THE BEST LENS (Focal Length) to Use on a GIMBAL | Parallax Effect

Let's talk about what the best lens is to use on the gimbal.
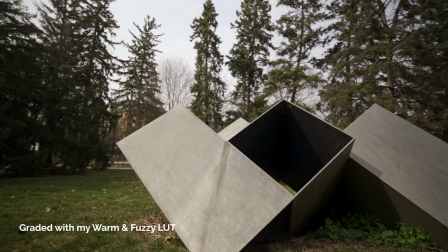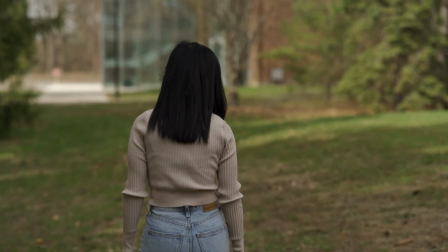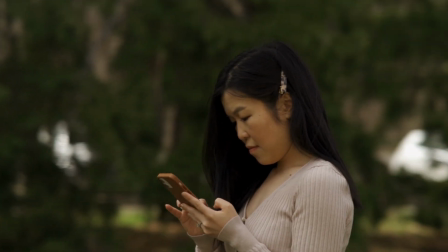Hello everyone, welcome to another video. My name is Mario So, and I create weekly content on filmmaking, gear review, editing tutorials, and all of that fun stuff. If that's something you think you'll be into, don't forget to hit that subscribe button. Today, let's talk about what the best lens is to use on a gimbal. And I want to share with you my thoughts on why I've been using a lot more a telephoto lens to put on my gimbal recently. If you've been shooting on stabilizers for a while, whether it was a gimbal or a Glidecam or a Steadicam, you're always encouraged to use a wide lens.
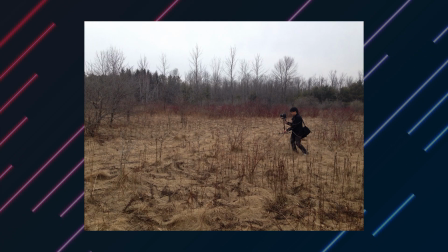(0:51)
I remember when I first got my Glidecam HD 2000, I believe, I shot on a Nikon D800. The primary lens that I used to have for that Glidecam was the Tokina 11-16. And it was really nice because it was really wide, and it was nice to put it on your Glidecam or on your gimbal. I've always learned since my early days filming weddings that using a wide lens on a Steadicam or on a stabilizer was the best thing to do.
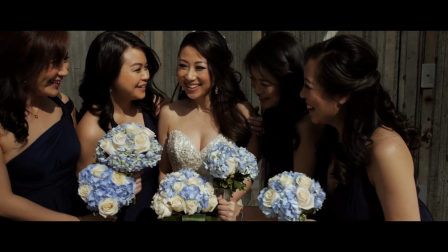(1:16)
And maybe that was because wide lenses tend to be a little bit on the lighter side, and maybe the motors on gimbals right at the beginning were not as strong, and maybe for a variety of reasons,
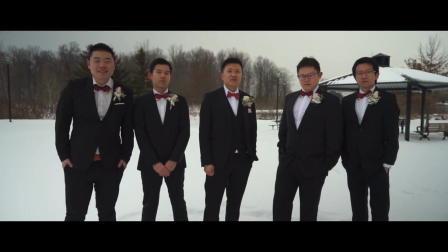(1:26)
easier to frame, easier to follow, and to get rid of shakiness with a wide lens and things like that.
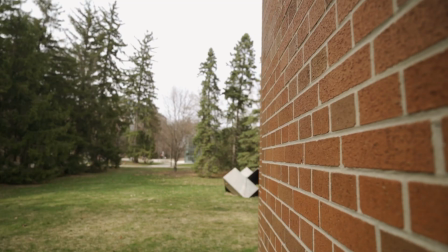(1:32)
When you use a wide lens on a gimbal, every small movement is going to look very nice.
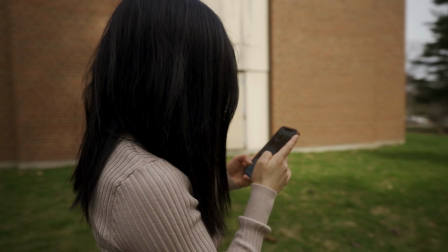(1:37)
Another reason why using a wide lens is preferred on a gimbal is because autofocus on a wide lens tends to be a lot more forgiving. And if you can't manually focus your lens, or if your autofocus on your camera is not that great,
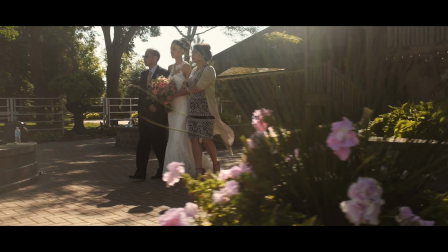(1:48)
having a wide lens is going to help that or hide the fact that certain parts are out of focus. And also a wide lens, especially on a gimbal or on a stabilizer, it's good to set the scene, and it gives you a sense of the location that you're in.
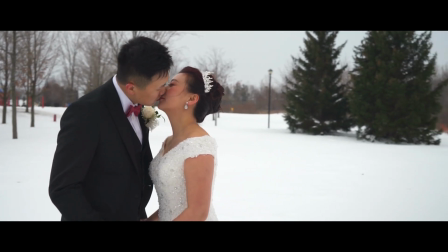(2:01)
After a while, I started putting a zoom lens on my gimbal. I really liked the shots that came out of my gimbal at longer focal lengths.
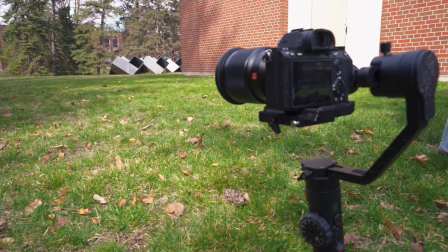(2:09)
So here are a few reasons why I've been starting to use the telephoto lens more on a gimbal. But before we continue, let me know in the comments below, what was your first stabilizer? Was it a gimbal? Was it a Glidecam, a Steadicam? Let me know, I'll love to hear about it.
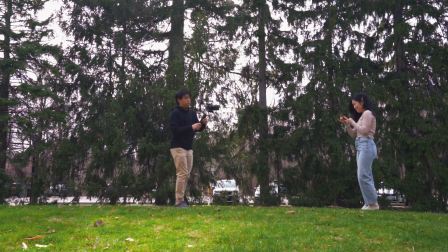(2:23)
So using a telephoto lens is going to make your subject look a lot more pleasant and natural, as opposed to a wide angle lens.
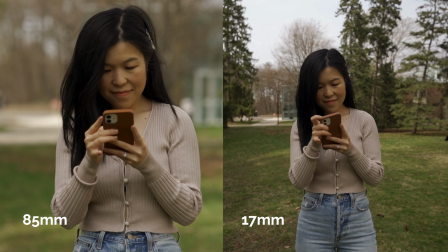(2:29)
When you get really close into the face of your subject is going to look distorted, and it's not a pleasant look for a person. Unless creatively that's something you want to go for, then that's pretty cool too. But that's why the 50 to the 85 range is usually called the portrait range.
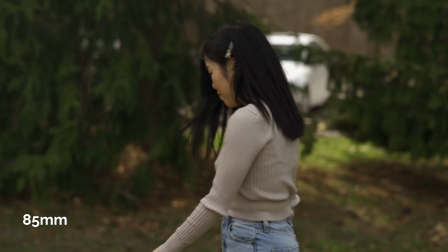(2:44)
And that's because it makes people look more pleasant and more natural.
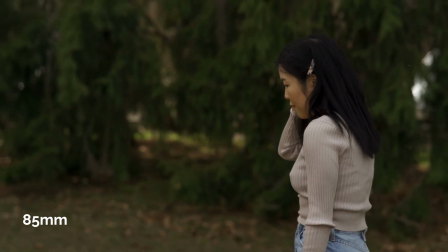(2:47)
With the longer lens, you also get a compression effect, and there is more depth between the subject and the background.
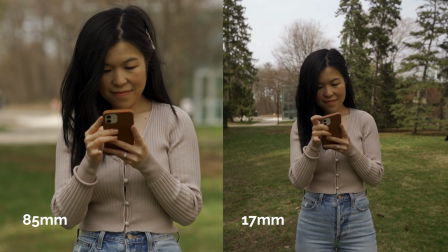(2:53)
And that's why you get more of a pronounced blurrier background too.
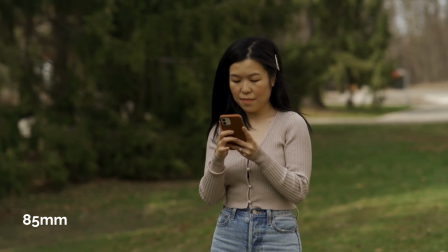(2:56)
And when you add movement to this, you can get very cool parallax effects in which the background is moving a lot faster than your subject is.
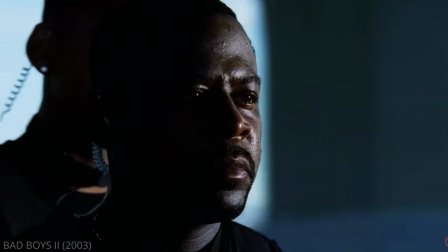(3:04)
And you may have seen this in a lot of movies like the Transformers,
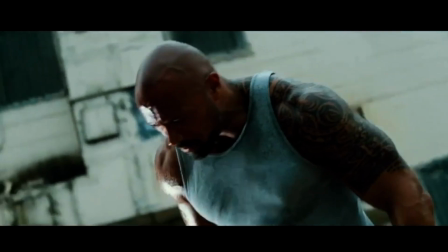(3:08)
or some of these really cool orbiting shots in other movies where the background just seems to move real quickly and the subject seems to pretty much be staying on the same spot.
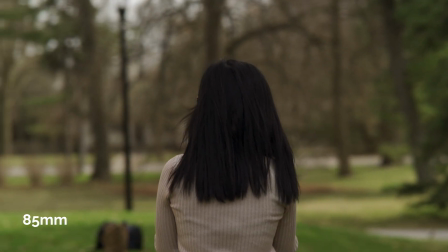(3:16)
So having that parallax effect gives you that illusion that the background seems a lot further than it actually is.
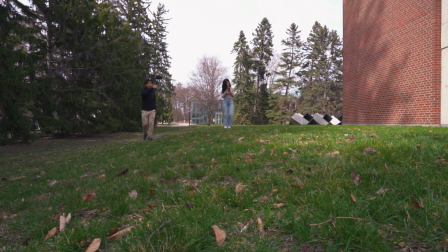(3:23)
And this can be used in a variety of scenarios to add more complexity to your shot. And these are just some of the many reasons why you should try to experiment putting a telephoto lens on your gimbal if you haven't already.
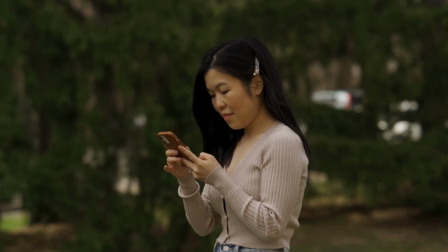(3:34)
And not to say that you should be using a telephoto lens on your gimbal all the time. It's always good to experiment, try different looks, different focal lengths, and try to add different types of movement to your shot to add variety and make it more engaging.
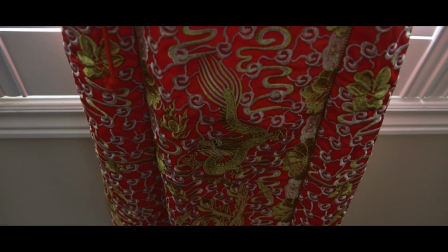(3:46)
And with anything, practice makes perfect, and experimenting with different looks and shots can make your video stand out and look different.